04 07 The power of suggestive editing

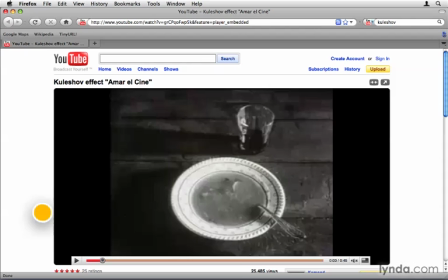This last principle isn't really a hands-on technique. It's more of an idea, a concept that you need to be aware of while you're editing video. This all started back in, I think, 1916, 1917 with a Russian filmmaker named Kuleshov.
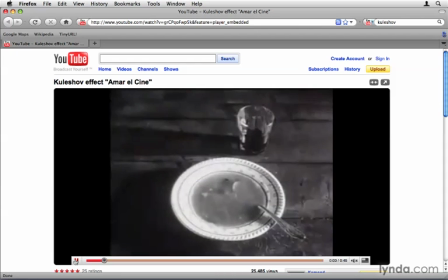And what he did is he performed this little experiment where he had an image of a bowl of soup, and he showed this to an audience, and then he cut that with a man's face.
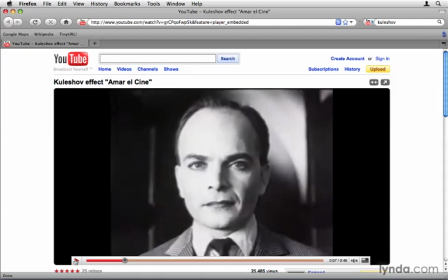And so people said, wow, look at his face. He kind of looks hungry. His face seems to say, that looks like delicious soup.
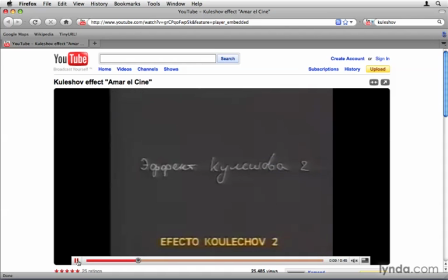And then he would show an image of a little girl in a coffin.
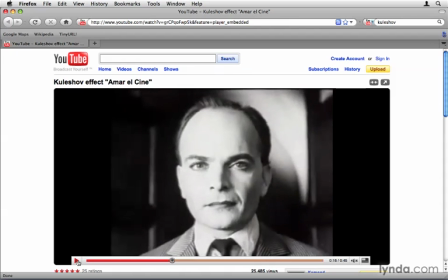And then he would cut back to the man's face, and the man's face would seem to have tragedy. It would seem to appear touched, heartbroken, because of seeing the girl in the coffin.
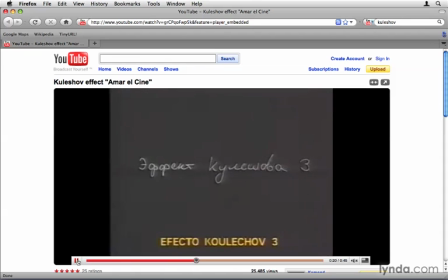Then he showed them a beautiful woman laying there.
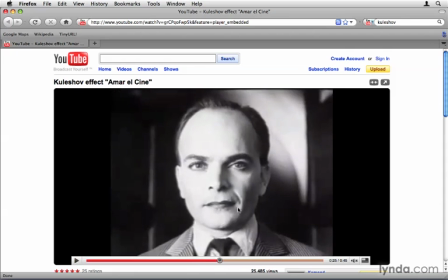And then they cut back to the man's face, and the man's face seemed to say, hey, that's a pretty looking lady. And so what the experiment concluded, because the man's face was really the exact same every time, what changed was what was in between.
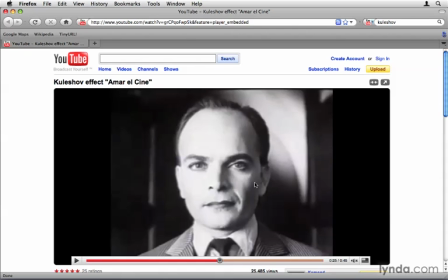So the effect the experiment taught us with video editing, that the way in which we order clips actually affects the story. So as a video editor, for example, kind of putting everything together here, if you needed to fix a problem with a cutaway and you wanted to make somebody look like they were tired,
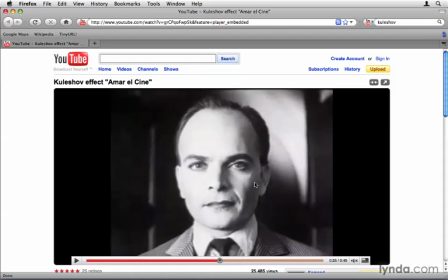maybe you might get a clip from earlier on in the movie or some other piece of footage where they looked like they were sad. So you can take different pieces and put them together and really change the way that those pieces impact the audience based on what comes before and what comes after.
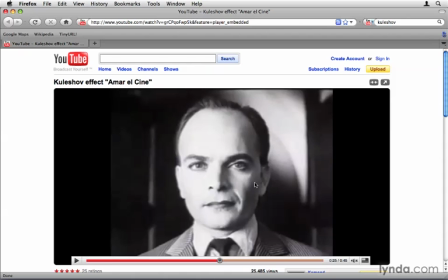And that's really the great artistic point that I want to leave you with as we leave these artistic chapters on shooting video and the art of video editing. I want you to be aware that editors are storytellers, as this experiment proves. Even if you aren't the story writer and you didn't take part in writing the screenplay,
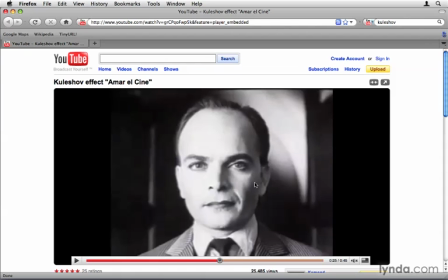and even if you aren't the director or the producer, the editor still does have some semblance of storytelling. So you might want to brush up on your storytelling skills and be aware that a lot of this stuff is in your hands. And even if you don't direct dramatic pieces, if you are directing, let's say, a commercial work, even like a commercial for a kid's toy or something,
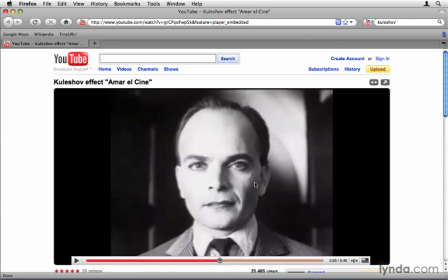you can affect the way the audience feels about something based on the way you put clips together.